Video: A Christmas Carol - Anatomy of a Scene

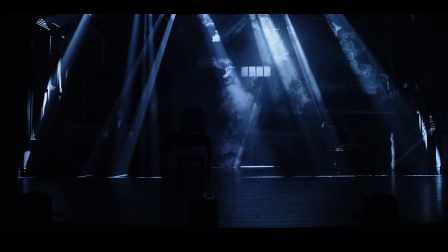[0:04]
A Christmas Carol is basically a 90-minute magic trick. All elements came together in order to tell Scrooge's dark night of the soul seamlessly. What we're going to look at here is one small transition in the play, where Scrooge makes his way from his counting house to his bedroom. Seemingly innocuous, but incredibly complex. Here we are with Jefferson as he plays Scrooge, who is locking up his counting house, and he makes his exit, and as soon as he closes the door, everything begins to shift. As Scrooge leaves his counting house, the wallpaper, which had been surrounding the door, fades away. We transition from an interior to an exterior seamlessly without changing the position of any scenery.
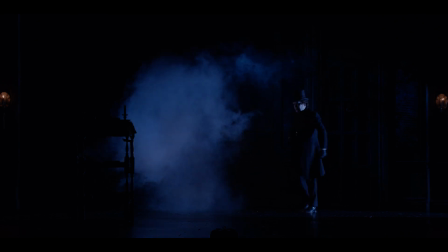[0:50]
It's all about lighting and projection. We amplify his voice to change the room and the location that he's in. So when he's in the counting house versus the streets versus his bedroom, we change the environment around him and the reflections in the theater itself so that it helps us understand location. Dickens talks a lot about light, but mostly he talks about the absence of light. So he's talking about these foggy, dark corners, fog coming in under the door, just a candle in the corner, things are dismal, things are dark.
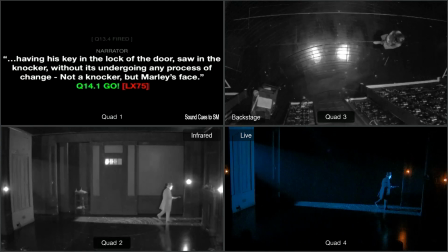[1:17]
And this is the moment that the turntable moves for the first time, revealing to the audience that we're not quite in a static space.
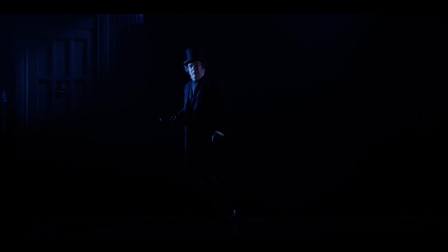[1:23]
The use of shadow was really important too in Ben's lighting. As you can see, Scrooge's shadow is sort of a character that he plays with. One of the things we tried with the lighting design in this section was the use of moving footlights.
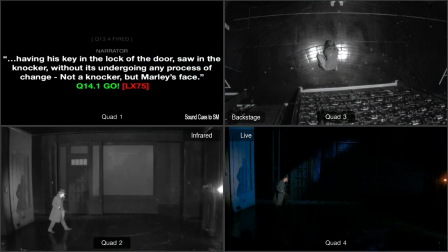[1:35]
And it was a really effective way of lighting Jefferson without lighting the floor. And we could track him from space to space, revealing as little as possible of the scenery.
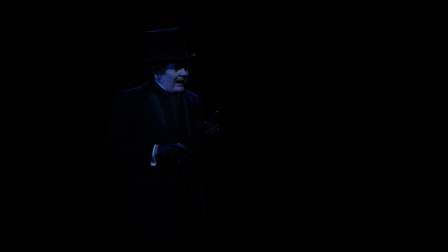[1:42]
As Jefferson describes the knocker, we start building resonance within the room. We start anticipating fear. We do that by using subsonic frequencies throughout the room to build anxiety and build fear underneath Jefferson's narration. This continues to build until it climaxes in the moment where lights, sound, video, and scenic all work together to create one jump scare moment.
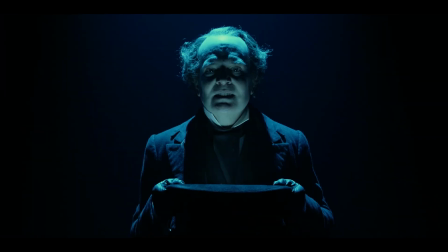[2:06]
Marley's knocker was one of my favorite moments in the show. I think Dickens describes it as an abysmal light, and we had to decide how to create that using Jefferson's face instead of the knocker. We came up with an innovation of hiding a light in Jefferson's hat so that we could refocus Jefferson's face for this moment.
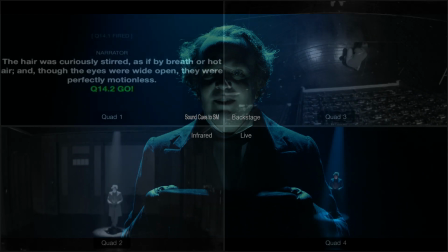[2:23]
As he moves downstage, the walls and door begin to move into a new position.
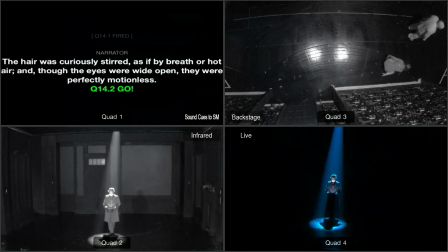[2:28]
We really wanted the space to be as unreliable and as shape-shifting as possible.
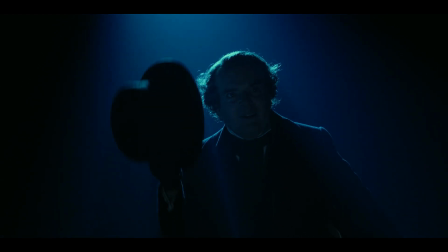[2:32]
Jefferson transforms back into the narrator on the city streets. Lights, projections, sound all slowly fade to the scene that we had seen previously.
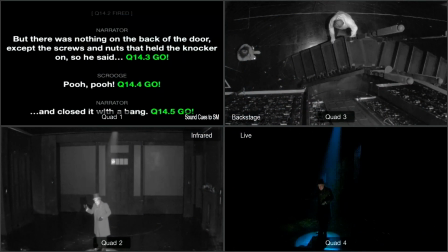[2:40]
So what's happening now backstage begins a complicated ballet. The large staircase has been brought in by the crew and is placed on its spikes on the turntable.
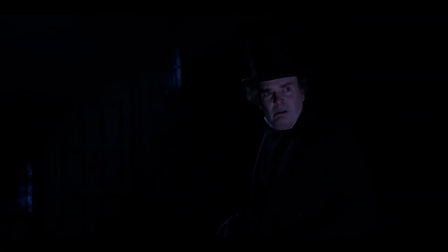[2:50]
At this moment, if you were in the audience, you'd have no idea that anything is moving, that a wall opened,
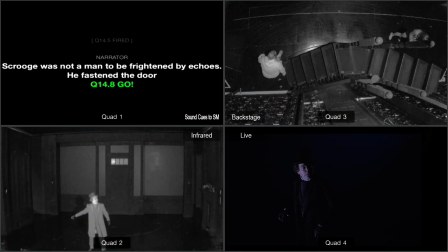[2:55]
let alone that this enormous scenic piece is slowly gliding on stage.
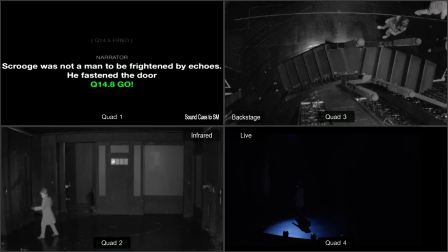[3:00]
We wanted the audience to notice things as Scrooge would have in the moment. Now, of course, as you can see on stage, Jefferson is moving through basically complete darkness so that we cannot see the staircase coming on.
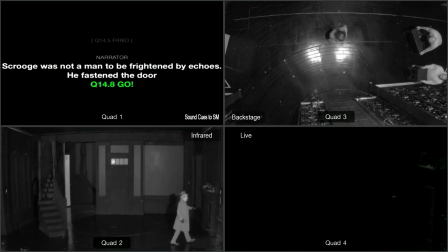[3:13]
But as is visible in the infrared here, the staircase is coming all the way down stage and into position as Jefferson is also maneuvering over a moving turntable under his feet. It's one of the most magical moments in the piece, where Jefferson turns around with a lit candle, and all of a sudden, for the first time, we realize that there's a giant staircase there,
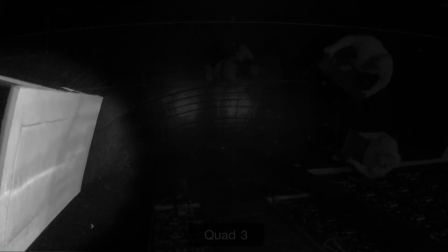[3:29]
and we hadn't even seen it come in. Backstage, a unit that contains a crash pad for Jefferson is tracked into place,
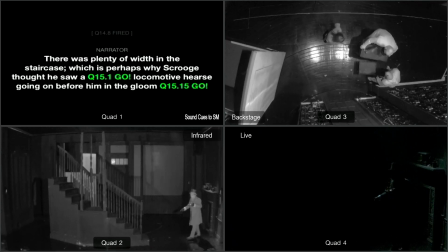[3:37]
and in the stage right wing, a small staircase bringing his double into position also moves in. And as he begins to climb and the turntable rotates, sliding walls open again and begin to bring on a piece of furniture for Scrooge's room.
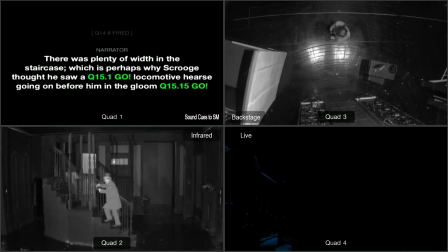[3:52]
Each time the turntable moves, that happens. And we've lit Jefferson just so that you don't see him escape and jump off,
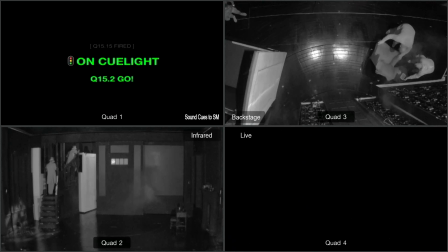[4:02]
and our double, Danny, steps into this shaft of light. As we restore to normalcy, we think that we see Jefferson on the staircase continuing to climb.